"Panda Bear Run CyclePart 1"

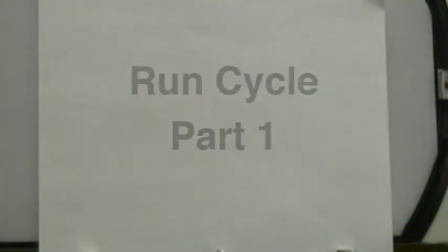[0:00]
Okay, so let's start off with just talking a little bit about timing.
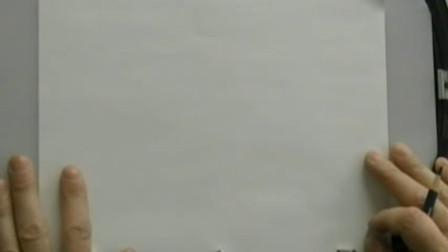[0:08]
And in this assignment, what I would like you to do is think back to the ball bounce, the perpetual ball bounce. In that assignment, we had an 11 drawing cycle where the ball basically started up at
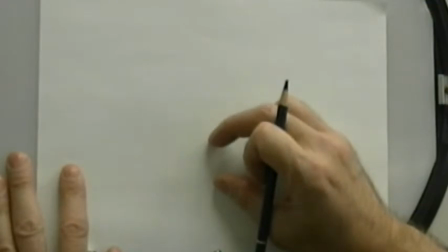[0:19]
the top, we had it come down to the bottom, squish at the bottom, and then return back up to the high point.
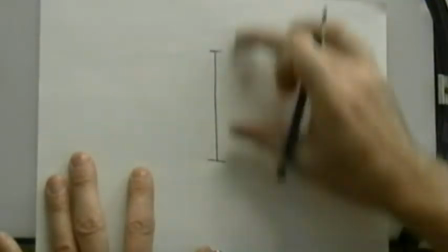[0:24]
Now, you'll remember the timing on that we had a timing chart, and if this represents the high point of the ball up here, and this represents the squish position down here.
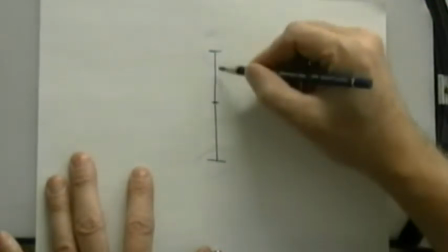[0:32]
Remember what our timing was? It was the halfway position in here, and we had our slow out from the high point here, which came down like this,
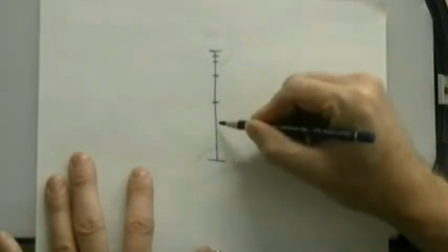[0:39]
so it slowed into the action, coming down to this point, and then we had a favor down at the bottom here,
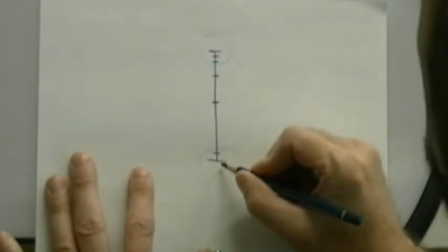[0:44]
which was the squish position, and then it returned back up to the high point again.
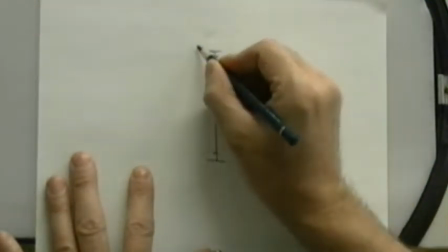[0:48]
So in our number of drawings that we had, if I start from this point here, this is drawing number one, we went to
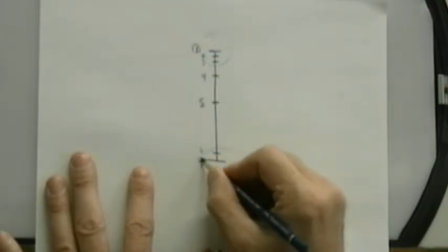[0:56]
2, 3, 4, 5 was our halfway breakdown position, then we had 6, 7 was our key down at the bottom, and then returning back on the way up, some people had a favor down here,
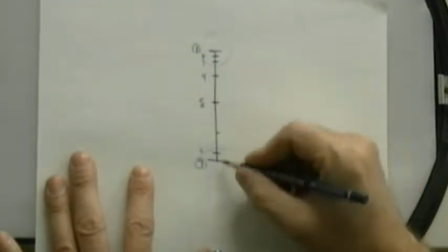[1:05]
some people had an in-between that was up here, so either one would be number 8,
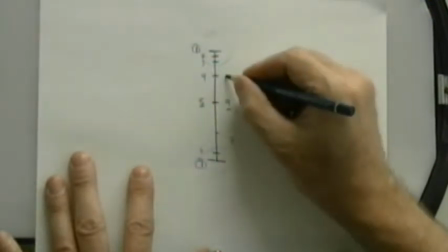[1:10]
9 was our breakdown on the way back up, then 10, 11, and 12.
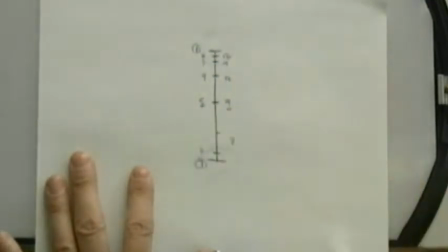[1:16]
Then it returned back up to number 1.
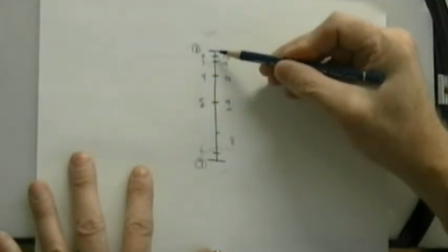[1:18]
So the principle that we have here is the gravity is pulling the character down, and so it speeds up on the way back down,
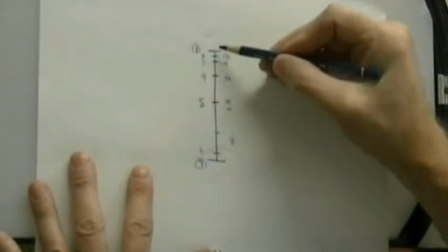[1:26]
and then speeds up back on the way up, and eases up into the high point as gravity then begins to pull back onto the character again,
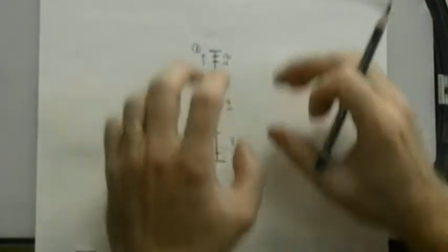[1:33]
resisting their upward movement.
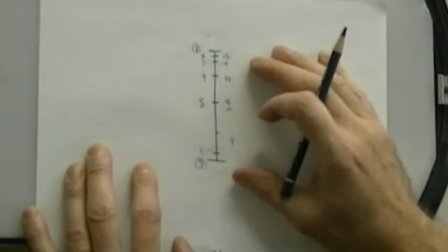[1:36]
So this is essentially what we want to do in our run cycle as well, but we want to modify the timing so that we're working on an 8 drawing cycle.
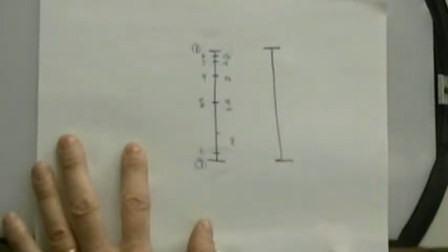[1:44]
So if we use the same basic idea here, we have a timing chart with a high point and a low point down here.
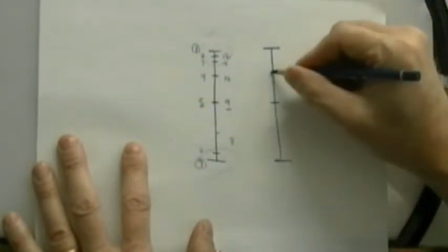[1:52]
We want to have a halfway position, and we do want to have a slow in up at the top here, right?
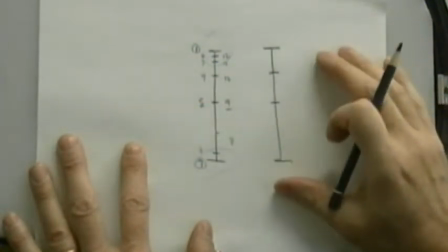[1:57]
So here's where we go back to what we talked about last week about the idea of the timing charts.
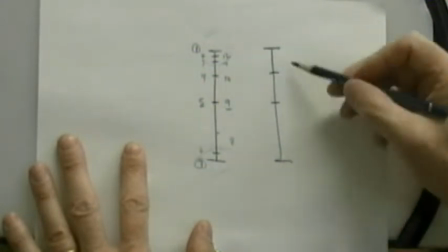[2:02]
So this timing chart is a basic timing chart that shows a slow in to the action.
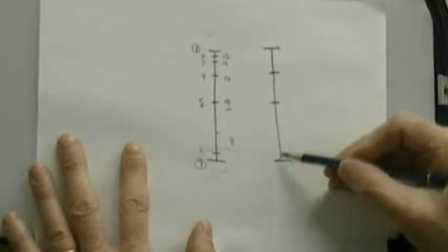[2:07]
So the action is that the character is dropping down to the low point here, and we're slowing into that action, right?
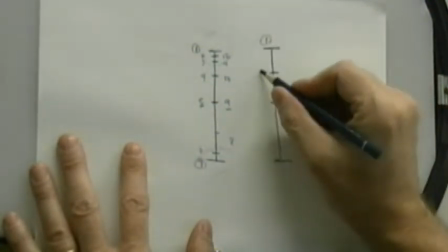[2:13]
So our drawings, if we start off with drawing number one as being the high point, this would be number 2, this would be number 3, and 4 would be the low point down here.
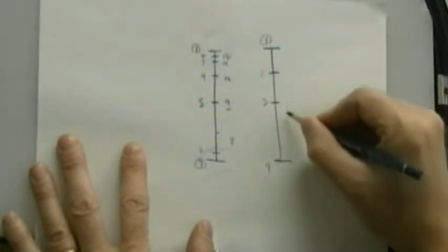[2:21]
So then when we return back up, if we use the exact same timing on the way back up again,
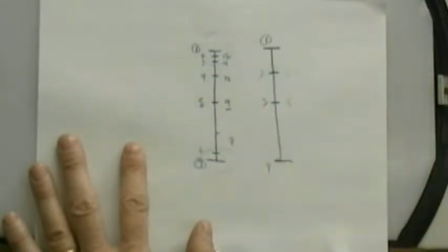[2:26]
we'd have 5, 6, and then back up into here, which creates a 6 drawing cycle,
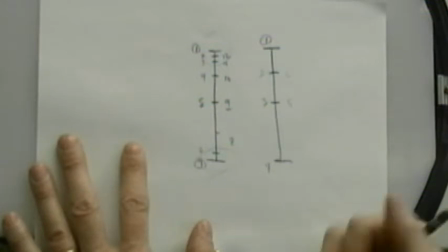[2:31]
which means we're missing 2 drawings. So we have options here of where we can put our extra drawings.
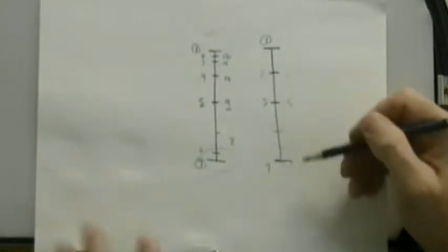[2:38]
We could put a drawing in here, but what that's going to do is it's going to create a mechanical up and down action.
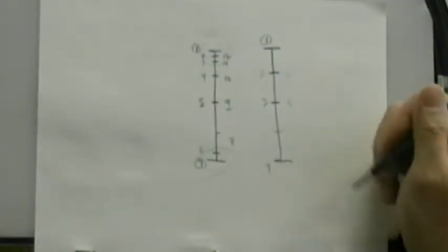[2:45]
It's all evenly spaced, and we don't want that. So if we want to continue with our slow in action, we would put the in-between up here, right?
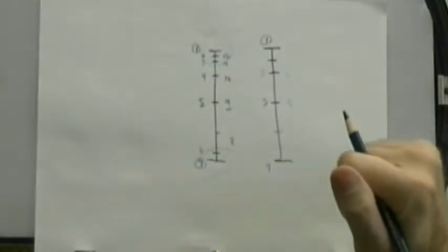[2:53]
Which causes the slow in to be greater up here. But we do have another option beyond that, which is called the favor option, which is similar to what we had down here,
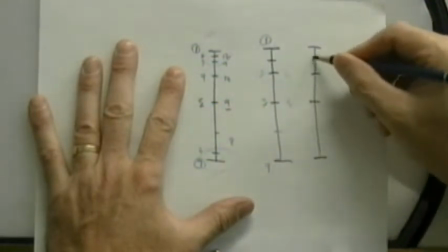[3:02]
which maintains our slow in up here, that takes place up at this point here,
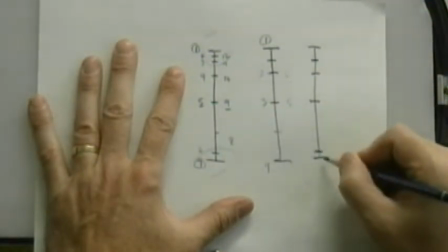[3:07]
but we put the favor in down here. So it's a cushion to the low point. Right?
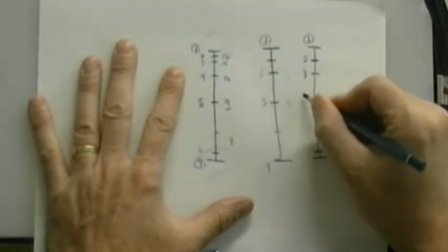[3:13]
So that gives us now drawing number 1, 2, 3, 4, 5 into 6 here,
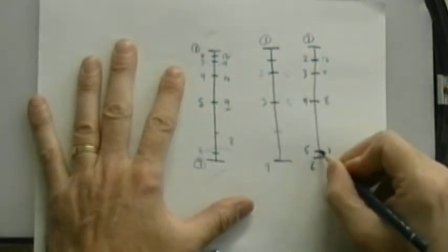[3:22]
7, 8, 9, 10. That gives us 10, which we can have this coming down, but what we can do is,
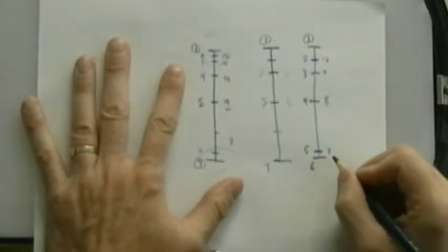[3:29]
I sound surprised because mathematically I am surprised, that shouldn't have been.
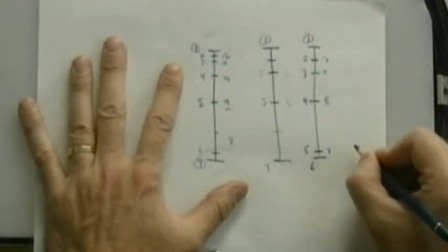[3:34]
So what we can do is we can take out a drawing on this side here, take out the favor, right?
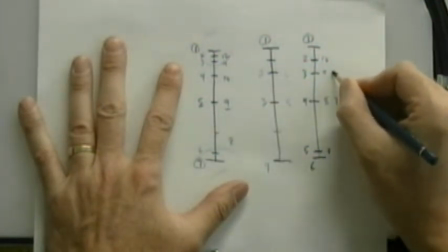[3:39]
So we're not doing this drawing in here, and this turns into 7, this turns into 8, then we can take this drawing here out, and that creates our 8 drawing cycle.
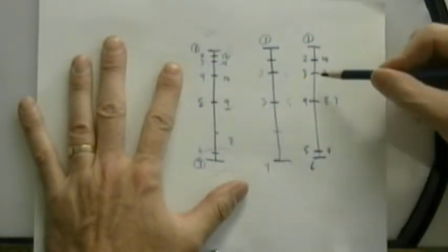[3:47]
Right? So by having this drawing in here,
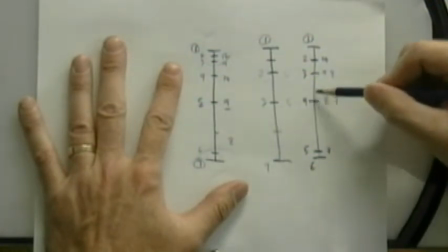[3:51]
from this position down here to this position here, and this being the halfway on the back up, we still have our slow in.
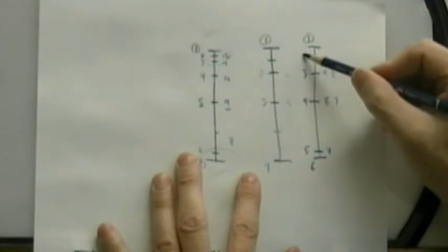[3:58]
But if you look at the number of drawings that we have 4 in-betweens coming down,
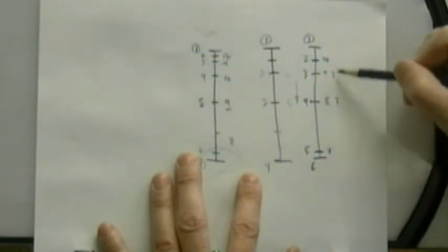[4:04]
and we have 2 in-betweens going back up.